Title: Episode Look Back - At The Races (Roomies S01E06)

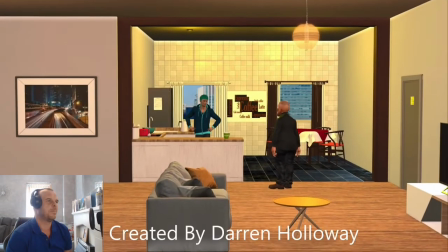Right, David, I've left a list of things I want you to do while I'm out. The list is on the fridge and I need them all done before I get back.
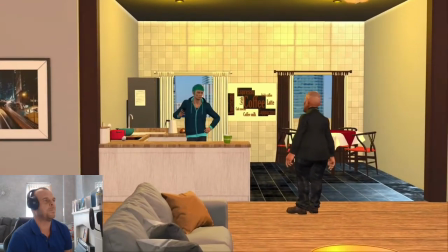Er, okay. How long will you be out for, Mr. Daz? I won't be back until tonight, so you've got plenty of time.
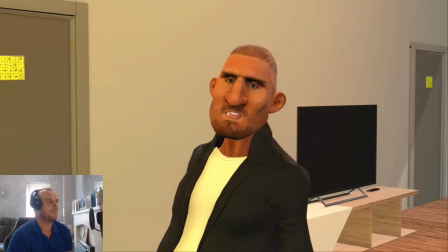Okay. Where are you going? I'm going to have a day at the races. Oh, what's that?
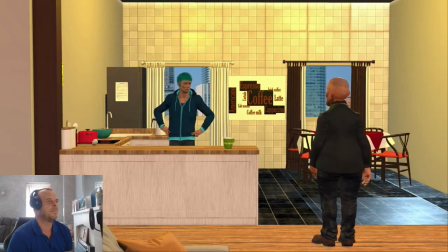It's horse racing. I haven't been for quite some time and it's nice weather today, so I thought it was perfect. Oh, horses.
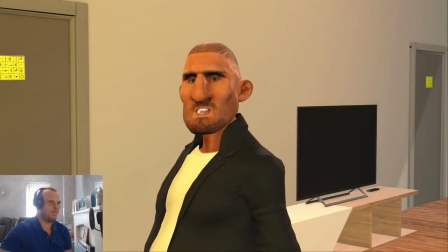Can I come? No. You've got work to do here. Okay. What time is Nick coming home?
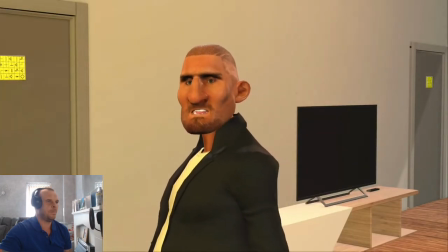How should I know? He said he's going into work, but I don't know how long for. Okay. Whatever you do, do not tell him where I am.
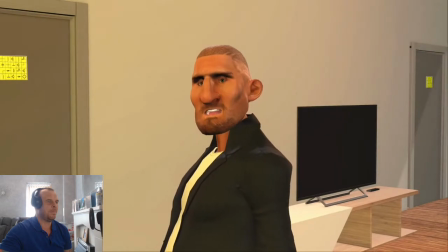I want a peaceful day. I won't. Right, I'm off. See ya.
What's going on, guys?
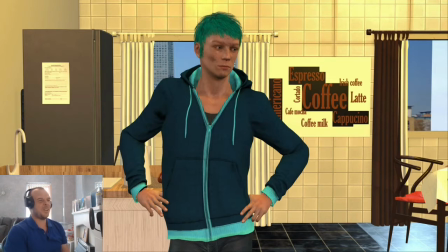And welcome back to the channel. And today we are looking back at episode 6 from season 1. And this one is called At The Races. And for me, I was not going to release this episode. and I created it I had done everything that needed to be
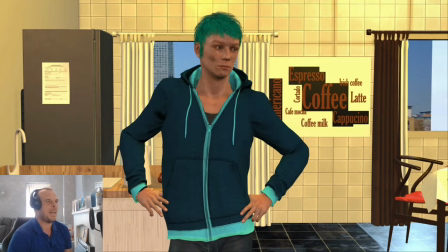done for it was ready to be uploaded and I watched it back and it's strange because I didn't really like it that I sat and watched it back and like a couple of people that watched it before I uploaded it said it was good said it was fine and surprisingly from season one this is one of the most viewed episodes and
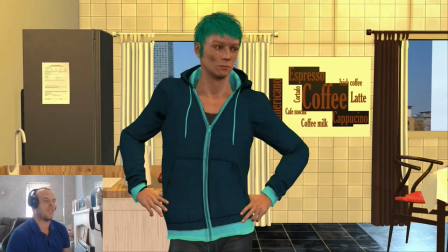it's one that got a lot of good reactions back from social media so twitter facebook and things like that but for some reason i don't know it's just even now like i sit and watch it back and there's there's things that i've done in this episode that i don't understand
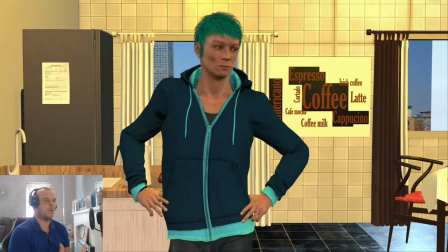why i've done them and i don't like for example david the way david was just standing and the way david's standing there he's he's not Naomi Campbell that he's he's not a supermodel but he's standing like a female model and his expressions is like a female
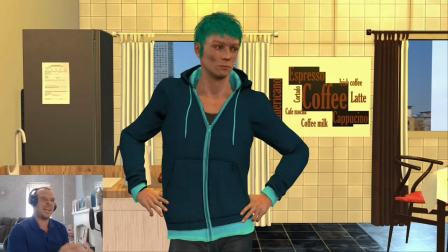model and I don't know why I put that in and uh yeah and even down to like if you look out at the right hand side window now now I use the um the image planes on the back for the background ambience and this one is completely different if you go back to the
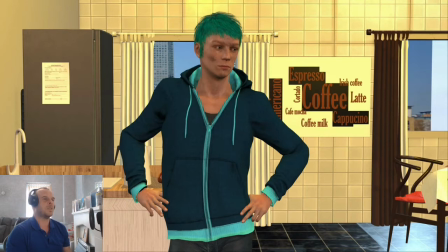previous episode and look out of this kitchen window is a completely different background so it's almost like they've picked the apartment up and they've moved the apartment to somewhere else because it's completely different in the background and on the right hand window it cuts off that that image completely cuts off so you can see that it's an image back there it's not an actual
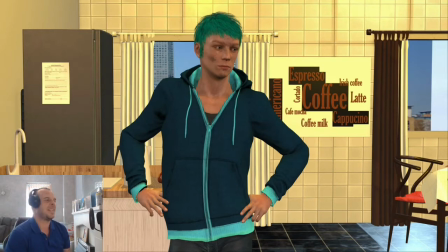background so yeah we're going to get into it there are a few things there there might be some stories there that there will be some stories there from where i got the ideas from but But as it stands for the way that I've done this, it wasn't one of my favourite episodes. It was probably one of my least favourite episodes.
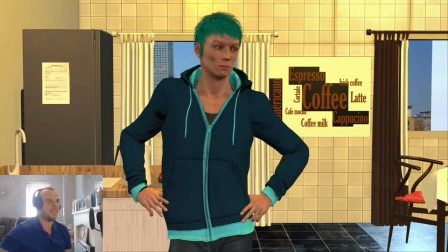But I don't know. Let's see if it's grown on me a bit since then.
Yeah, bye Mr. Daz.
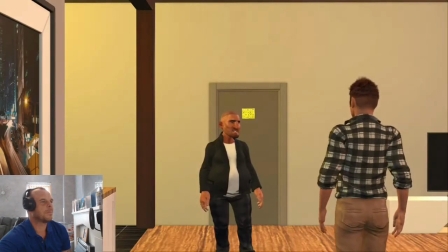Oh, hi guys. They didn't need me in work. What's the plans for today? Oh, nothing. David is just going to get on with some things I need doing. Okay, and what about you? I just need to run some errands. I shouldn't be too long. But you said you was going to be out all day, Mr. Daz.
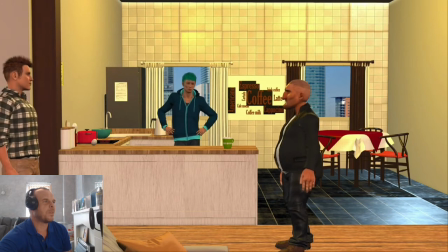Yes, thank you. Now shut up, David. Okay. What's going on? Where are you going? Oh, fine.
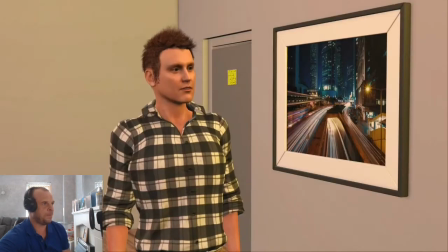I'm going to the horse racing for the day. Oh, I used to love the horse racing. I remember going with my granddad when I was a kid.
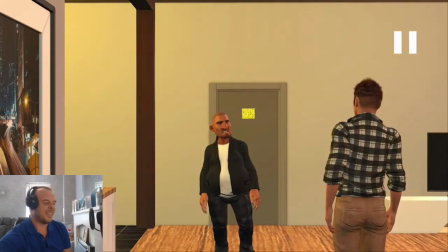Oh, they were good memories. He taught me so much about horse racing.
So that was the general idea for me, that it wasn't the horse racing.